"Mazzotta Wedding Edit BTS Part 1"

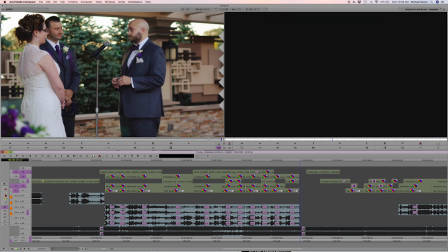That's good. That's good. That's good. I like that. And then what I'm going to do actually is I want to extend the close-up on her.
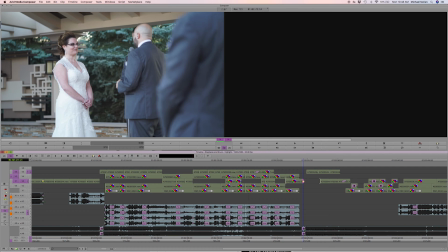Just to almost get her reaction to that vow right there. Just to get her reaction to that line.
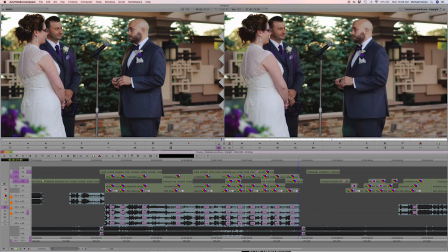Let's see. And I'm going to pull the end of his back just a few frames because he finishes early.
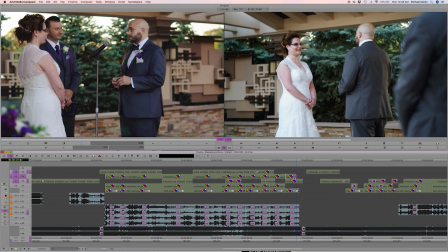He finishes a couple frames before this, so that'll look good there.
So we can start a new life together.
Perfect. Almost too much, so I'm probably going to bring these back.
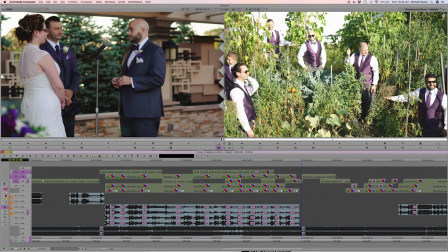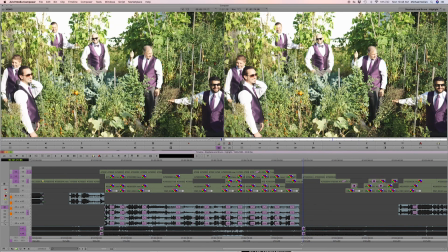And then I want this music to kick back up right at the beginning of the shot right there, so that's perfect.
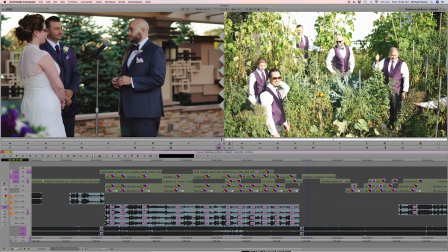So we can start a new life together.
You know, I might have him finish this line on her angle.
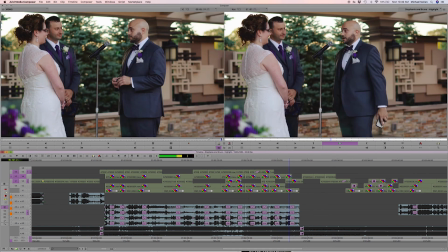Let's see.
My wife, so we can start a new life together.
I like that.
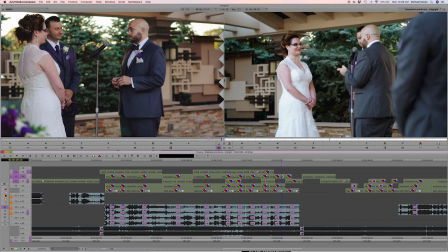That's good. He finishes saying that line with her in focus on her angle.
So we can start a new life together.
You see that smile a little.
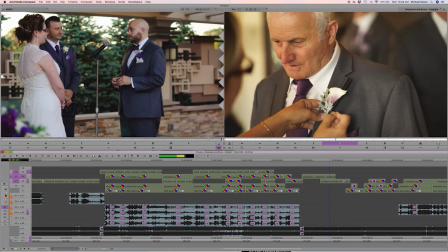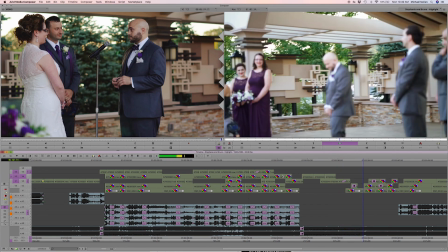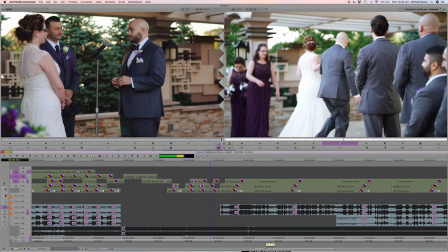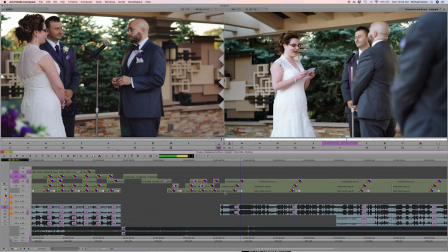First day we met, I knew.
All right.
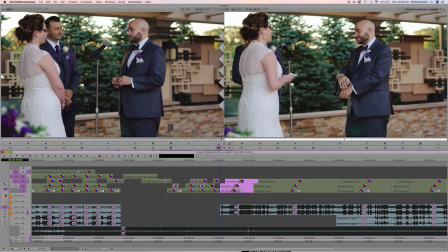What I'm gonna do here is just select
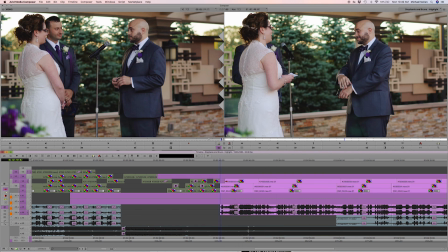all of this to the right, and I'm just gonna move all this forward.
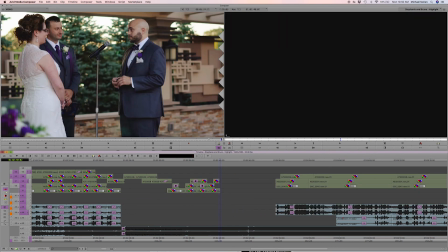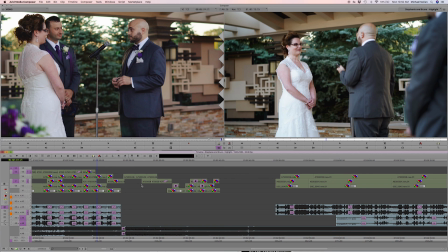Okay. Now I want to move these forward as well. These probably got thrown off a little bit too. But what I want to do is pull these forward.
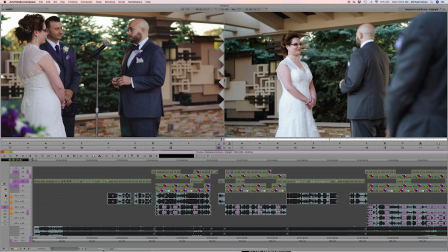I want to see how this looks from the beginning, so I'm going to start it over.
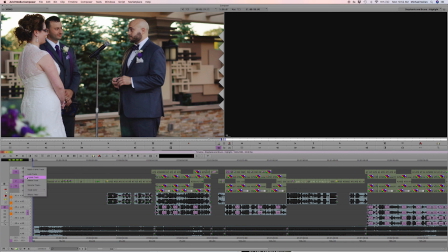I don't actually have anything on V6, so I'm going to get rid of that track right now. Save everything.
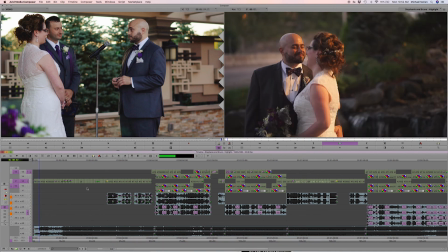All right.
You are listening to a preview from Noisely.com.
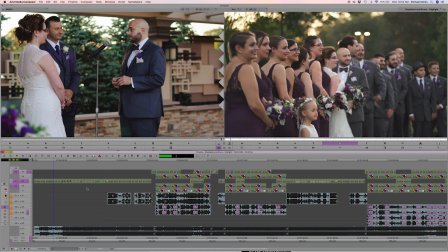I haven't purchased the music yet, so.
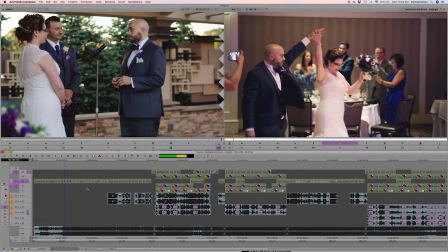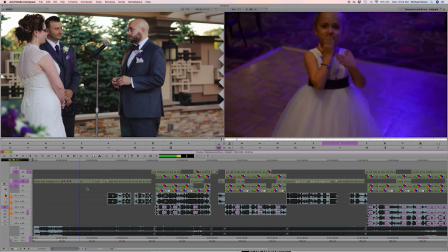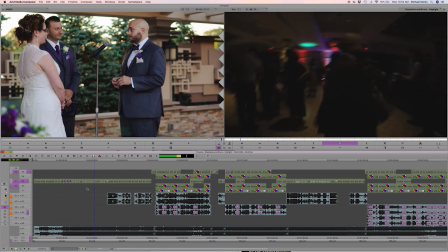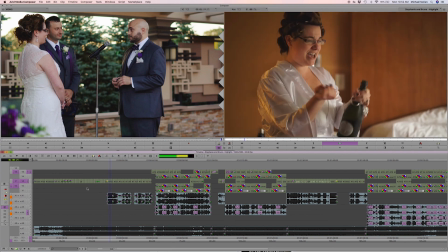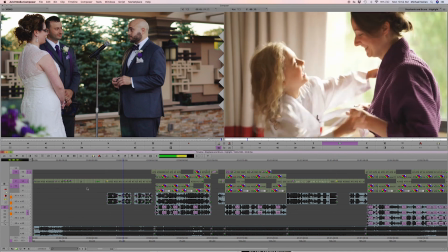It takes everything we have to face it.
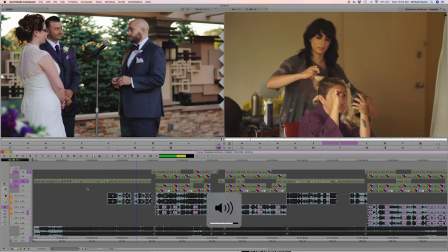Without a sound, we take a step. Inside our hearts are racing.